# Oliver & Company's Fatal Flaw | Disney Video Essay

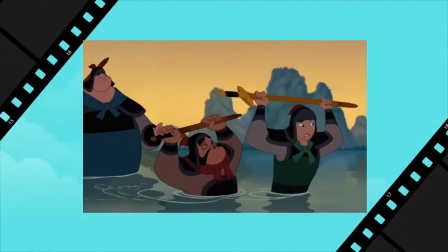[12:19]
For multiple supporting characters, they are chorus members, showing that this reflects the broader public opinion of that population.
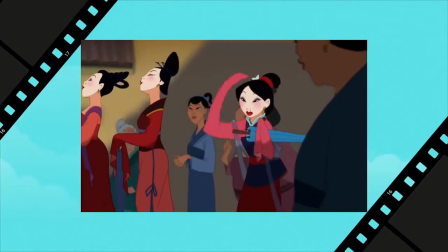[12:28]
This exposition is a far more amusing and efficient way than just explaining what the characters already know, especially with the former song.
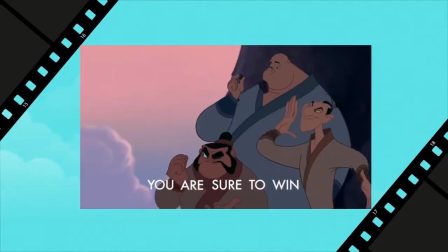[12:37]
Make a Man Out of You shows how Mulan becomes a soldier and becomes friends with her peers.
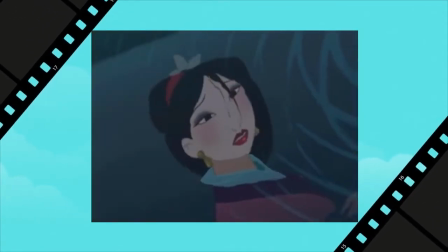[12:43]
However, arguably the most important song in the film is Reflection,
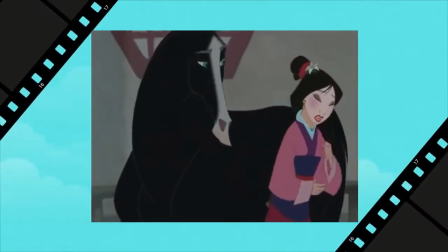[12:48]
an I Want song in which Mulan explains what she wants,
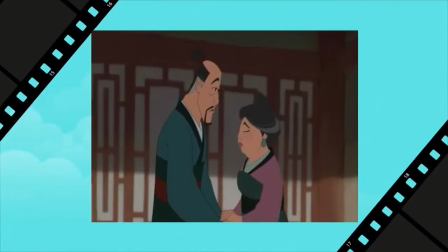[12:52]
to be able to express who she truly is without being a disappointment to her parents of Mulan that makes the finale so emotional.
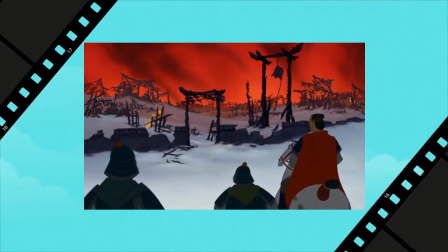[13:01]
While stumbling upon the massacre at the end of A Girl Worth Fighting For is brutal with stark juxtaposition of tone,
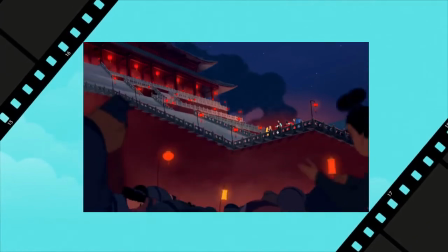[13:08]
the most emotional moments of Mulan are the ones in which she gets what she wanted.
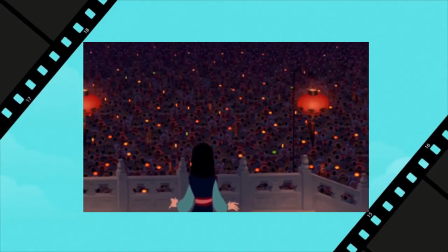[13:13]
Not only does society lord her as a hero for disobeying every rule of her gender to save China,
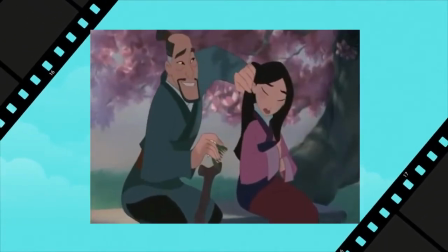[13:19]
but her father no longer cares about their family honour. Whilst he always appreciated who she was, he doesn't care about their honour anymore,
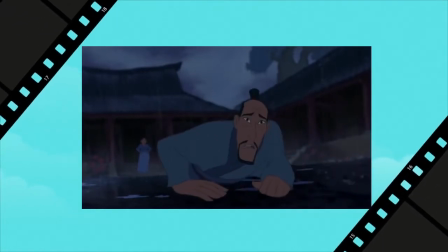[13:29]
not because of what she has done, but because the fear of losing her has made societal shame no longer seem important.
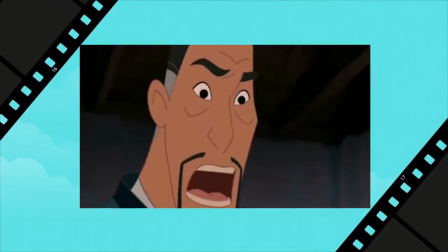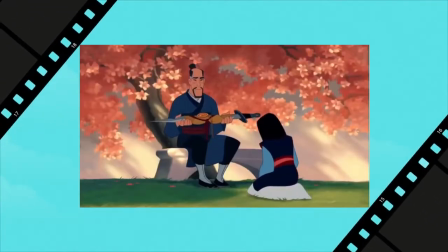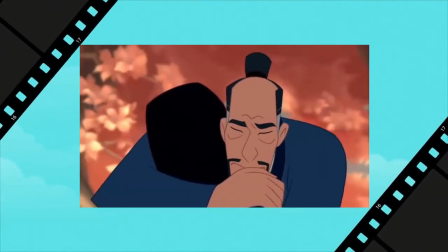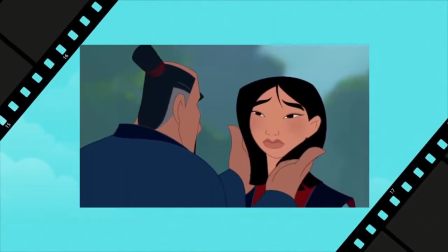[13:53]
I'm not
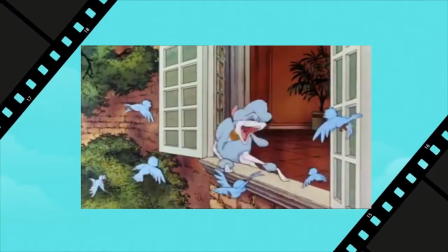[13:58]
saying Oliver and Company ever had the chance of being on par with Mulan or Oliver by adding a single song.
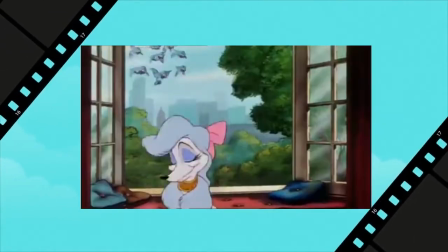[14:04]
The film has many other issues with script and characters.
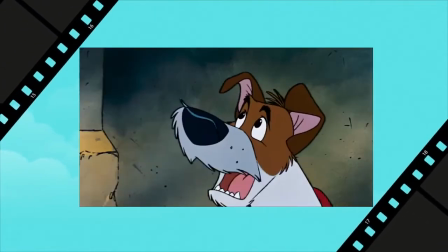[14:08]
What I am saying is that it would have allowed audiences to connect to its protagonist and understand how the other characters affect his goal.
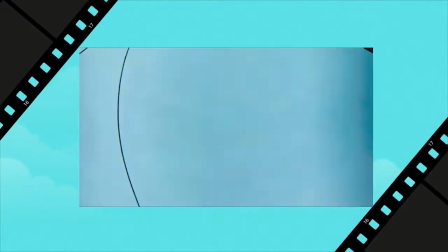[14:18]
Despite other characters taking up the spotlight in the finale, we would be more interested in getting Jenny back because of what she means to Oliver.
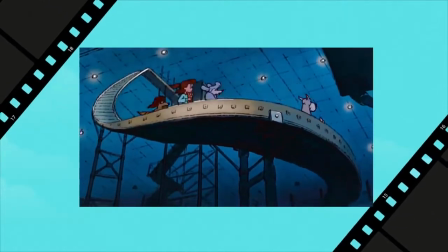[14:26]
It would keep the audience focused and emotionally engaged throughout, regardless of how complicated the actual plot may be.
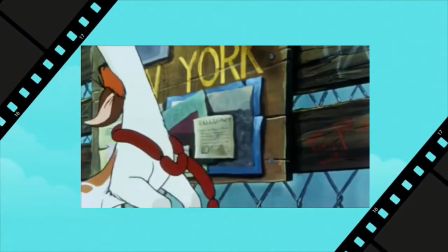[14:34]
And yes, it's still a lot of fun and I definitely recommend checking it out.
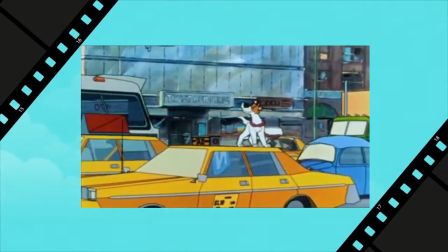[14:38]
It's certainly flawed, but I think it's a shame that so few people realise how important it was in animation history.
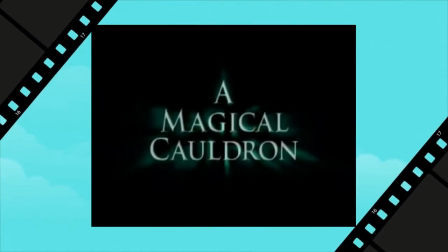[14:46]
Even The Black Cauldron now has more representation in Merchandise and Oliver and Company, a film that Disney has seemingly tried to make audiences forget for decades.
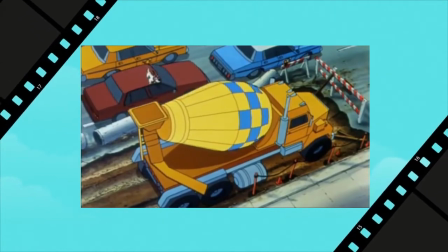[14:57]
Why Should I Worry is definitely one of the most underrated Disney songs in my opinion. Did you grow up with this film or discover it as an adult?
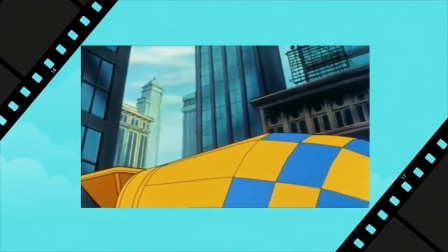[15:07]
Which song is your favourite? Be sure to let me know in the comments below.
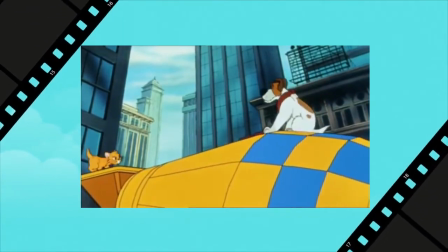[15:12]
Whilst there isn't much information about the creation of Oliver and Company, aside from a six-minute featurette,
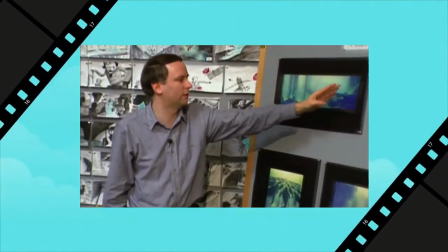[15:18]
some of it is covered in Waking Sleeping Beauty, the documentary covering the history of the studio from the mid-80s to the middle of the Disney Renaissance,
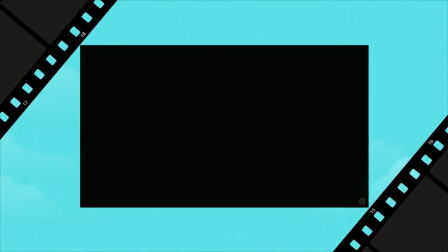[15:27]
primarily focusing on how the change in leadership changed the company, and how those same conflicting egos led to the studio's downfall.
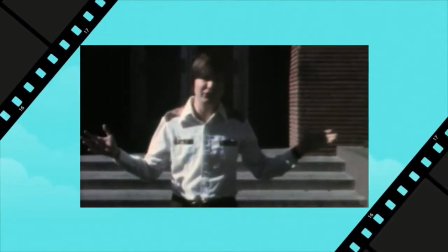[15:35]
It's surprisingly honest from a Disney documentary.
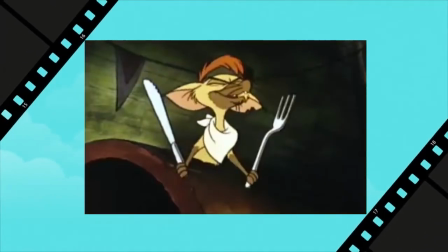[15:38]
I also recommend the Glad in Gladiators video about Oliver and Company, as well as Sarah Sterling's video from her Down to Disney series about Disney history.
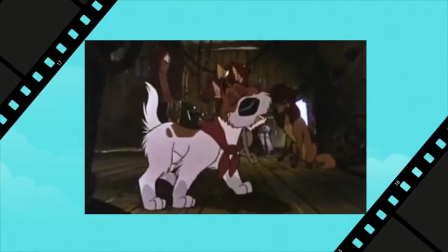[15:47]
If you want to watch any of the videos I've referenced in this essay, all of the links are in the description.
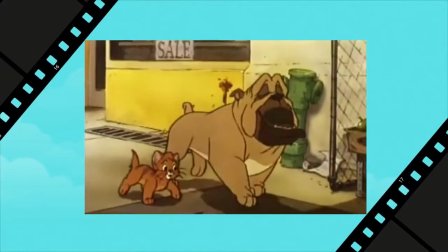[15:53]
If you want me to make more content like this, you can let me know by liking the video.
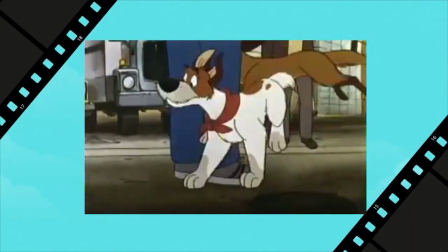[15:57]
If you want to be the first to find out the topic of my next video, you can follow me on Instagram and Twitter at Enchanted Essays.
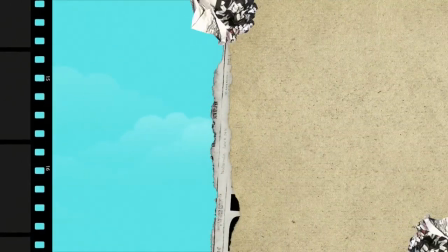[16:05]
Anyway, I need to go. I've got a cab to catch. See you soon.
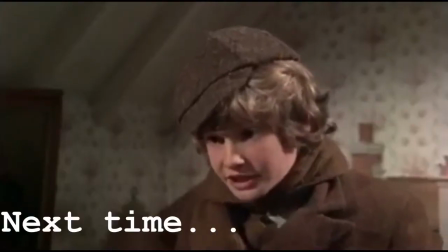[16:13] Aunt Rue is a witch. I don't care.